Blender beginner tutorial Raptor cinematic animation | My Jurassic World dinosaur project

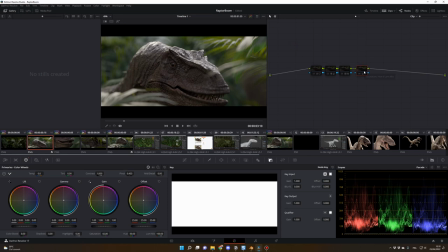And just for information, if you want to add a node like this, it's Alt-S on your keyboard, okay, just like this. Or you can come here in Color and Nodes and add Serial Node. Okay, for the first node, let me activate it.
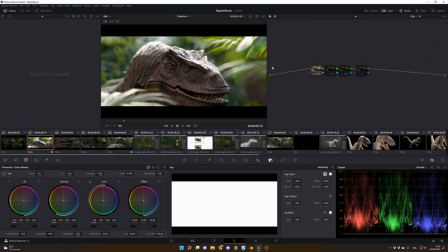This is where the main job is done. It means that you could only do this node.
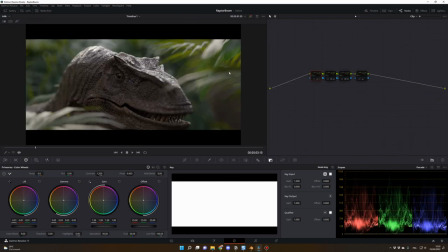You will have the same image. As I told you, in Blender, we chose a Filmic for the color.
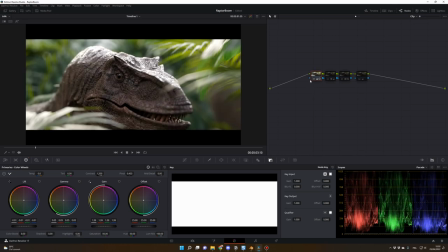So it was a very flat image. So the first node is very important to give the contrast. And what I did for the contrast, I raised the contrast here to 1.2 instead of 1. And for the shadows, the lift, I went for minus 0.01.
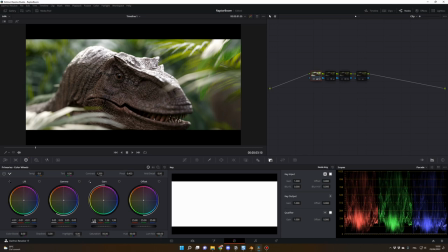And for the highlight, the gain, I went to 1.39. And for the second node, I just added a plugin named Film Convert. So if I go in effect, as you can see, it's a fill convert, and I mainly use it for the filming look and for the grain.
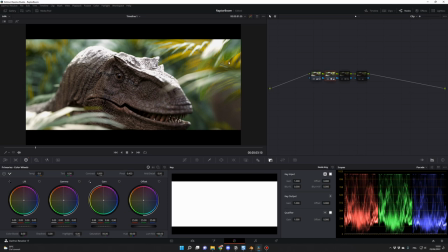It's not bringing that much, but maybe more contrast and this filmic color. And of course, there are those grains added to the scene, but you can easily find grains on YouTube for free if you want to add grains also to your renders.
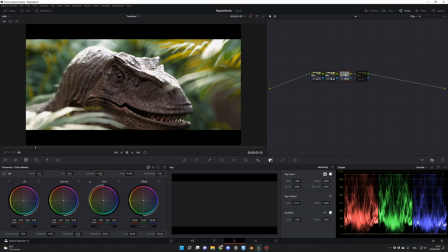And then for the third node, it was only my LUT. It's not changing a lot because I lowered the intensity. So to lower the intensity, you just go in key and key output. You can here play with the value of the gain.
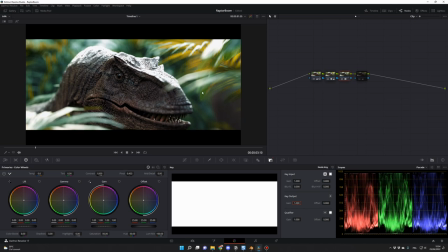If I put one, you will see the difference. It's very bluish. I could use, yes, actually it looks cool with this blue. This is my LUT, so I will put the link in the description if you want to apply my LUT to your grading too, okay?
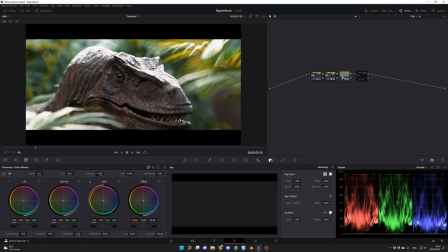But for this example, I think I went to something like that, very subtle. So it's kind of going to the blue, but not that much. But I like the effect like that.
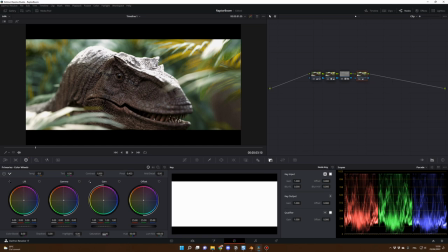And then for the final node, I think I changed the saturation to 42 instead of 50, just to lower the saturation a little bit. As you can see, it's not bringing a lot, but when I try it with different screens on my MacBook Pro, for example, it looks way better when I lower the saturation here.
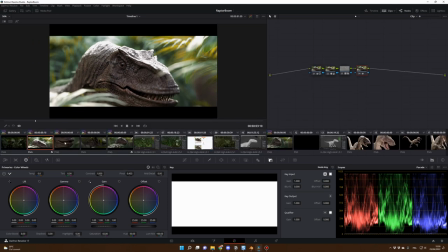And as usual, when you have finished the grading of one clip, you can simply copy and paste the grading to all your different clips.
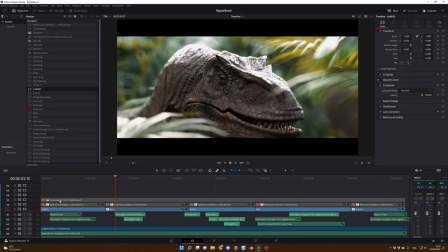Okay, that's it for the color grading. Let me go back. And then I added some dust particles.
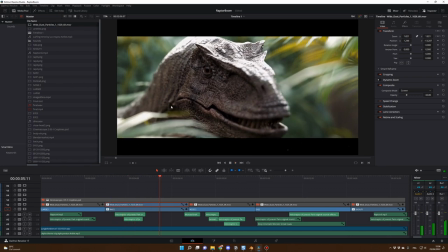Yeah, you can see them moving around, those particles. And for that, I use the Action VFX footage.
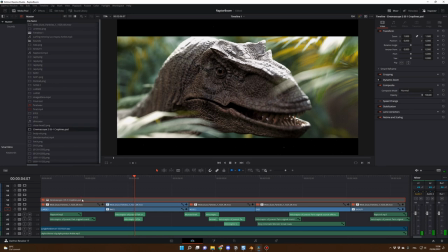I will put the link in the description. And I also added the cinema scope to have those bars, black bars here. Because when you add particles and stuff like that,
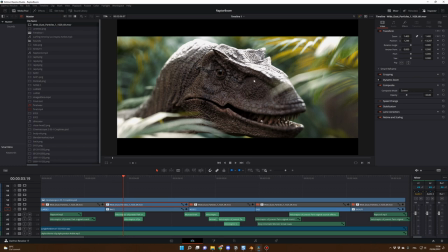although we have rendered our animation in a cinematic ratio, it's not the case for the different particles.
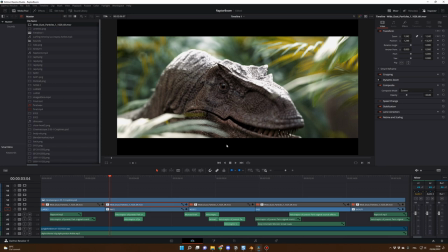So I have to add a mask like this to create manually those bars. And for that, I just use a PSD file. I will put this PSD file in the description as well if you want to have it. So yeah, that's it.
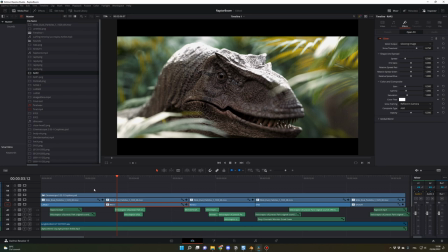This is how I did the Raptor animation. If you want me to have another video to cover the sound, because this is a big chapter as well, just ask me in the comment section. As usual, guys, if you have questions, don't hesitate to ask them in the comment section. And thanks for watching, and I talk to you soon. Bye-bye.